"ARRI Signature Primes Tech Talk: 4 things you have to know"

My name is Art Adams. I'm a Cinema Lens Specialist for Arri Inc. And I wanted to talk to you about the four unique properties that I see in Arri Signature Primes. But first, I want to talk very quickly about the design philosophy behind these lenses. A lot of manufacturers right now are looking to the past for inspiration,
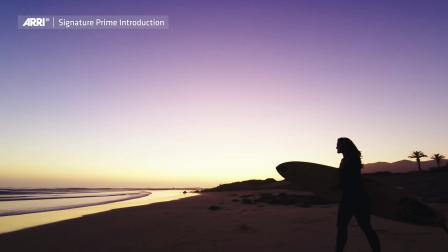0:20 but we're looking to the future because we see UHD and HDR and 8K coming.
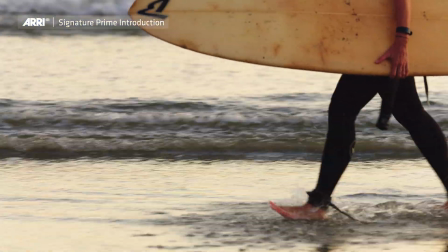0:26 And we want to make sure that the lenses we make now have lots of character that works specifically with
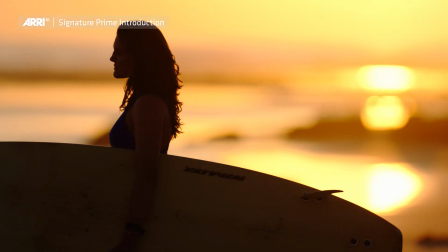0:31 those future display technologies in ways that current vintage lens choices don't. Aries Signature Primes capture very flattering skin tones, but they don't do it by artificially softening them the way a lot of other lenses do.
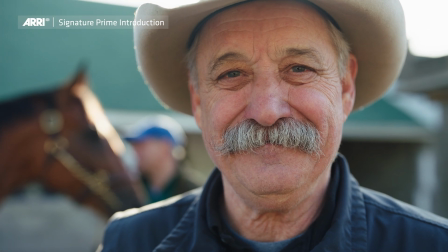0:44 They capture all the resolution and all the detail, but they don't make it artificially sharp.
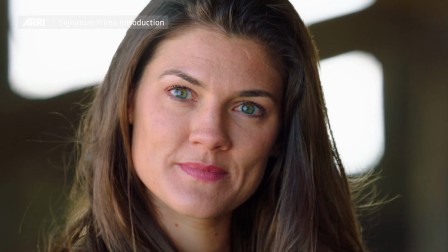0:49 They just render it as very natural.
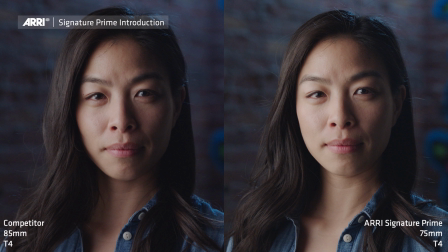0:52 When I look at the image on the left, I see a lot of detail and contrast in the model's pores and in the hair that's dripping across her forehead. The detail feels artificially sharp to my eye. And while some people like that, there are other people who feel that this is very much a digital look.
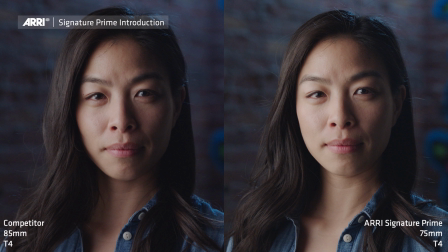1:11 What we've tried to do is introduce more of a filament quality while still capturing all the detail that we're going to expect to see in UHD and 8K. So the Signature Prime captures all that resolution, but in a very natural way. It doesn't feel artificially sharp.
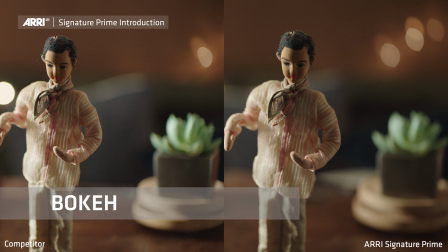1:29 Bokeh is the quality of the out-of-focus image and that sets the stage for everything we shoot because everything we shoot has a background.
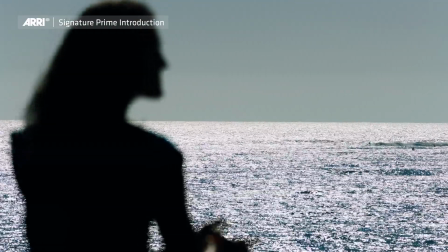1:37 Every signature primes roll out of focus very quickly, backgrounds soften very quickly, and they soften in a way that I've never seen before.
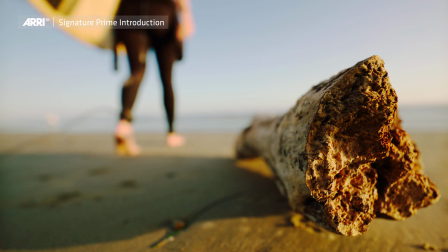1:46 The quality of the bokeh is incredibly smooth. There's no hard edges at all and that's really important because hard edges attract your eye
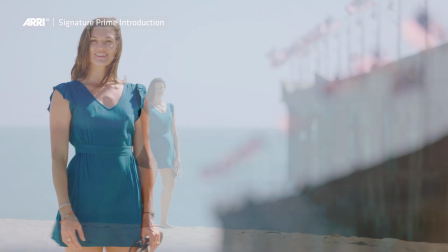1:53 and when there's nothing in the background to attract your eye you just naturally focus on the subject.
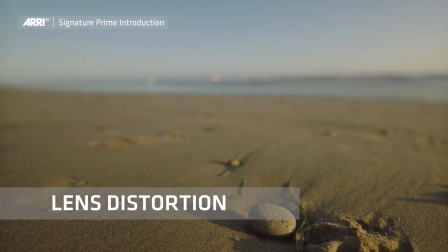2:00 Lens distortion is incredibly insidious because it can creep up on you in
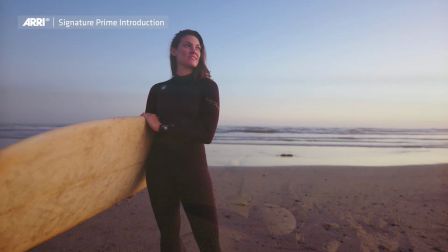2:05 certain situations such as shooting someone very close with a wide-angle lens.
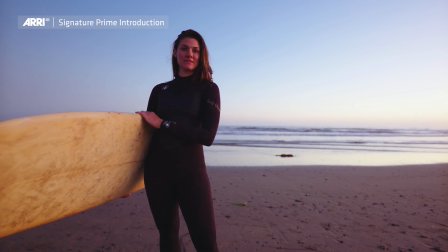2:10 Sometimes that's a desirable effect but a lot of the times actors want to look their best all the time.
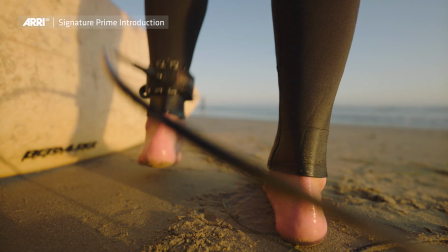2:17 Aries Signature Primes have minimal distortion to the point where you can shoot an actor with a very wide lens,
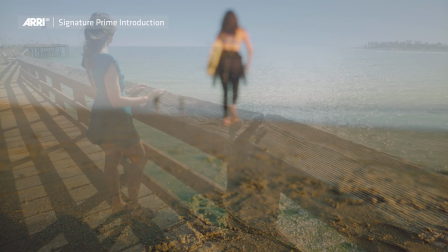2:23 very close up, and see minimal distortion.
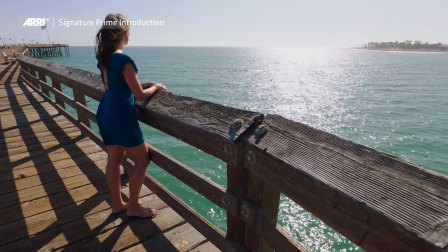2:26 Even our widest lens, the 12 millimeter, has less than 1% distortion, which means you really can't see any distortion unless you were looking at it.
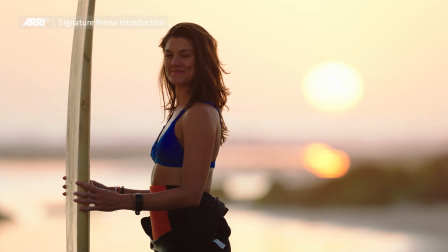2:36 The goal behind ARIES Signature Primes is to make people look their best no matter where they appear in the frame and no matter what focal length of lens they're being photographed with. One of the things that we've done with ARIES Signature Primes is we've looked towards the future to see what's going to be pleasing in the next five to 10 years,
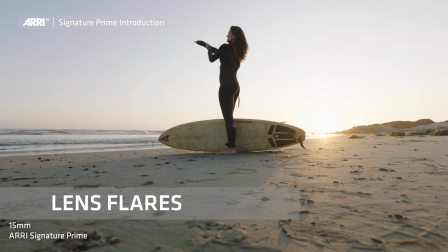2:53 especially with HDR and UHD. Lens flares can overpower the audience in HDR.
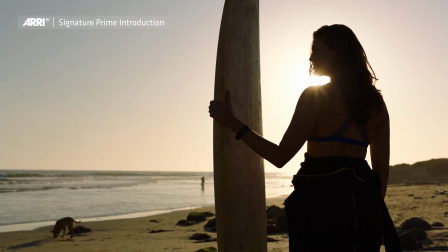3:01 So what we've tried to do is preserve the beauty of lens flares without eliminating them completely.
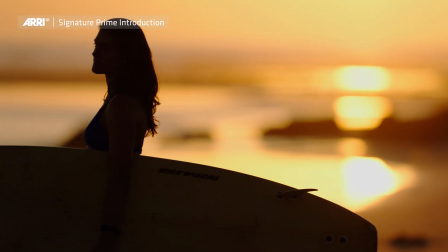3:07 And what we've done is try to take the hard edge off them by giving them a nice soft glow so they don't feel like they're coming out of the screen at the audience.
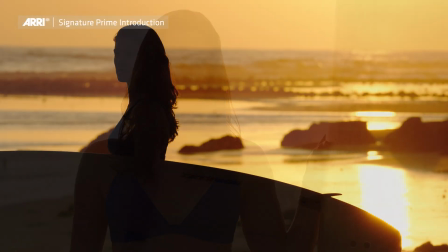3:16 They just feel very beautiful, very soft, and they don't distract from the action at hand. If you're interested in knowing anything else about Aries Signature Primes, just click the link below.